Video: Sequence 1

Our media product was of the horror genre and is categorised into the subgenre of ghost horror.
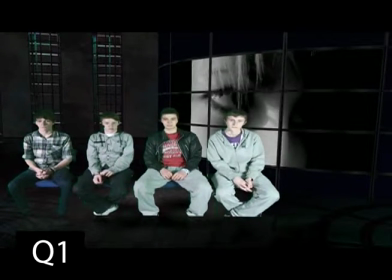We apply to this convention of horror by using the black and white colour schemes, which portrays the connotations of emptiness and death.
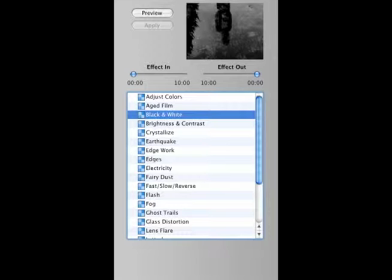Not only is this development convention of ghost horror, but it also applies to our target audience of mid-teen emos,
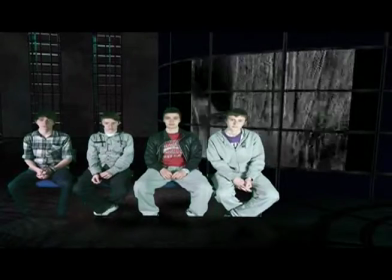as black and white is heavily associated with the dress sense of our target audience. Our use of sound also applies to our genre convention.
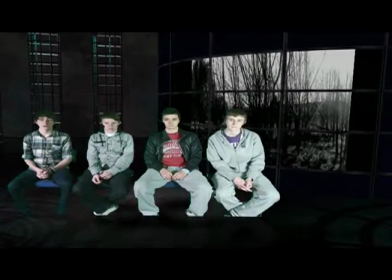For our opening soundtrack,
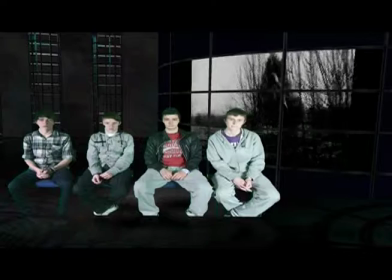we used a non-copyright score that blended together ambient sounds with garage band effects such as synthesizers and intense background tones.
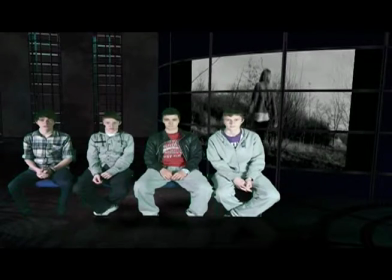This was done so that the audience were immediately addressed and the intense nature of the ghost horror was kept at maximum.
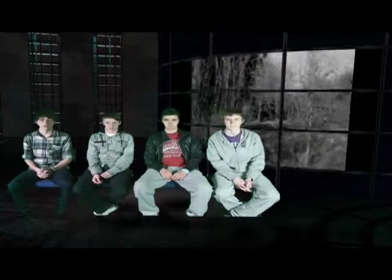Also, the added sound effects of crunching leaves and the recording of someone whispering Alice added a creepy tense tone to our film.
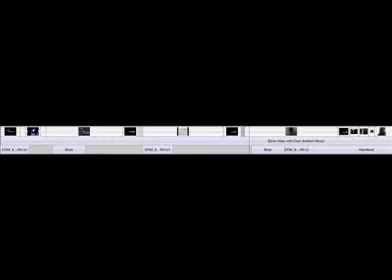We also used the location of Tunstall Court and the area of deserted trees to
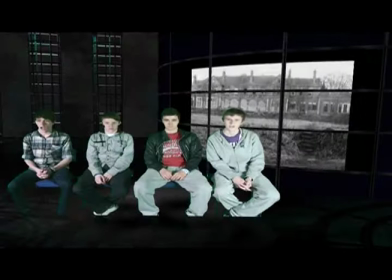portray the lonely tone of ghost horror and show how vulnerable and helpless Alice is, in which a stereotypical trait of main characters in ghost horrors because they're usually up against some strong force.
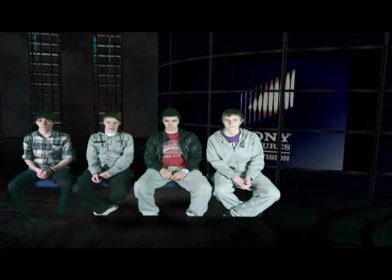We also sped up some parts of the editing where there are snapshots effects of Alice showed less than a second after each other.
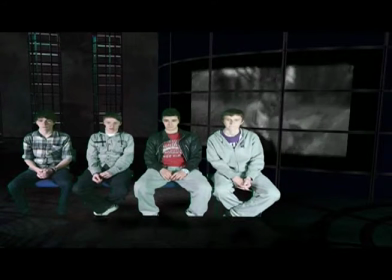By increasing some of the editing process, we were attempting to give tension and suspense and make the audience feel confused and comfortable in their seats,
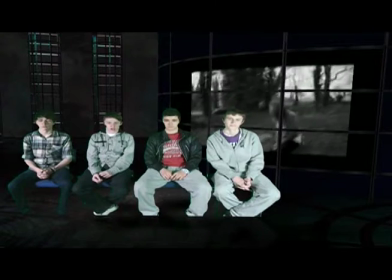which is the main purpose of ghost horrors. However, we did challenge overall conventions of horror by choosing not to have any blood or goriness,
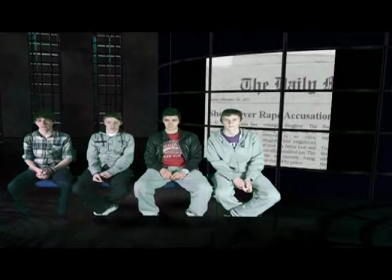and we took a huge gamble by implying some of the backstory and the suicide idea, though use of the creative newspaper clippings in the editing stages.
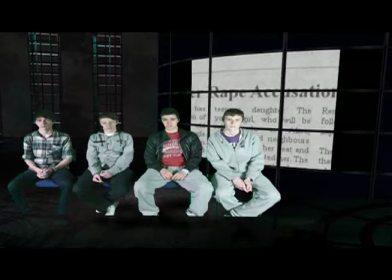Our film took most inspiration from the BBC series The Turn of the Screw,
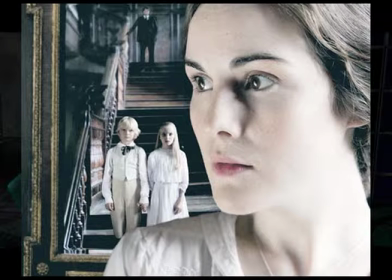as we wanted to base our overall theme on paranormal narratives, and we were already familiar with The Turn of the Screw from our exam preparations. And because we were already familiar with it,
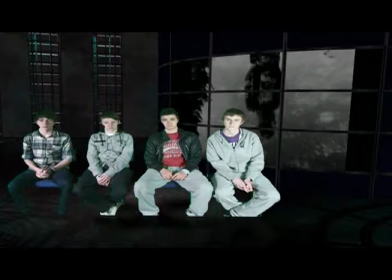it meant we already had a rough outline in our heads in the pre-production stages of what characters, locations and possible props we could include.
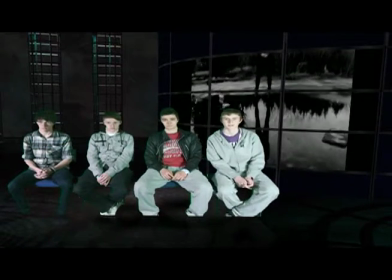The textual similarity with our film, The Turn of the Screw, is the use of over-saturated colour schemes and the black and white effect.
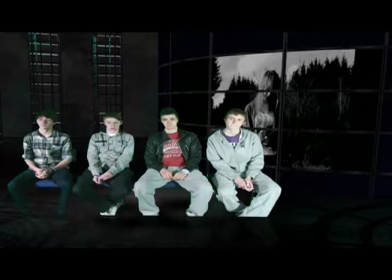Another example is the jump cuts of Alice, as they echo the jump cuts used in The Turn of the Screw to mirror both characters' confusion and unsettled mental states.
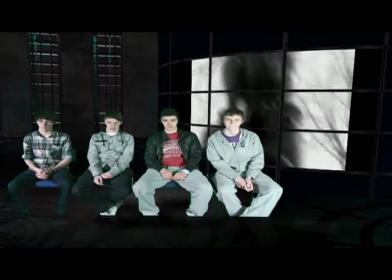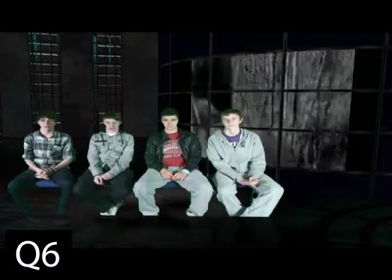We had to get to grips with a whole wide range of new technology with our film project compared to our preliminary task back in September.
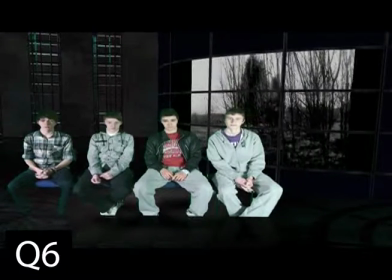In the planning stages we were introduced to Blogger. The site was crucial in showing evidence of our developments and how we progressed as a group.
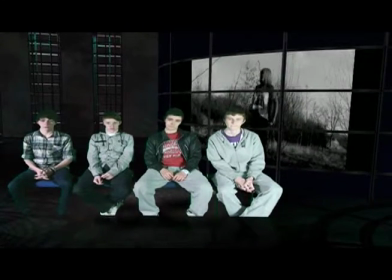We learned how to post new blogs and how to get material off each other's blogs,
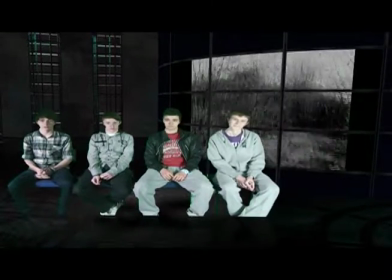and we were all up to the stage. We were shown how to use Slideshow.
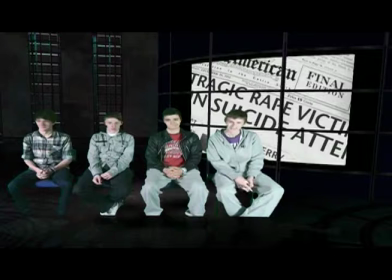SlideShare is a site that allows the user to upload created PowerPoints and converts them into a format that will allow them to show up on our blogs.
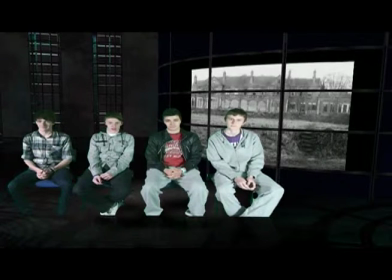Once we had converted them, we also learned how to copy and paste links from SlideShare and embed the links into the new blog posts successfully.
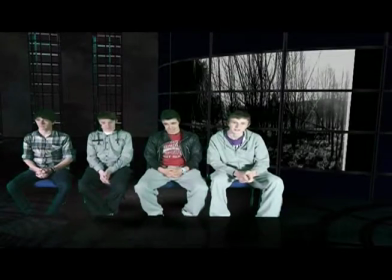We were introduced to Prezi through a class demo of our teacher. Prezi is a presentation editing device that differs from normal PowerPoints.
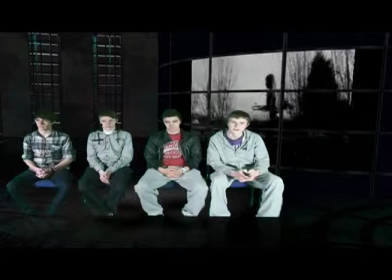It allows the user to adjust colour schemes of the background, whether they are template or completely from scratch.
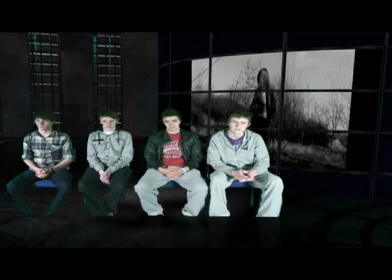It also allows them to add clips from the system or even add photos and clips from YouTube.
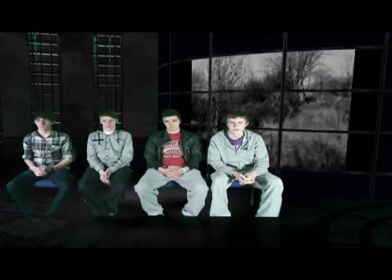The pathway also has to be determined, in other words, in which order of the information would get shown. A Prezi can be bright, random and unlimited in space, and we found using Prezi to plan was very helpful and was an artistic way to bring our planning together.
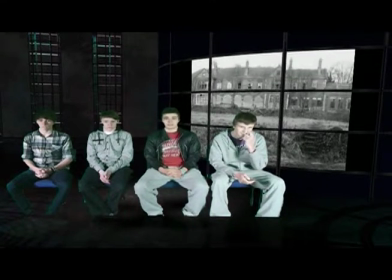We used iMovie to edit our film on. We became familiar with cropping clips, adding audio, arranging title sequences and inserting transitions and effects to make our film seem more fluid and professional.
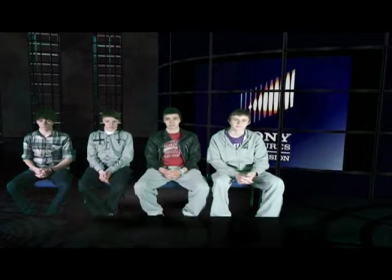Whilst on the subject of our title sequence, we used LiveType to create titles from scratch. I was able to change the colour, the font, the effect and the path it moved on the screen.
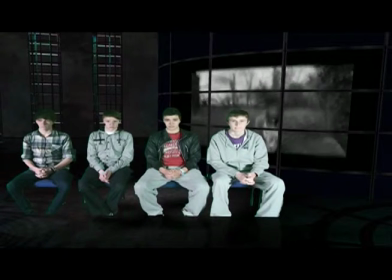We also used GarageBand to create orchestrals and loops of sound effects for our film, for example the leaves crunching in the ambience of the environment.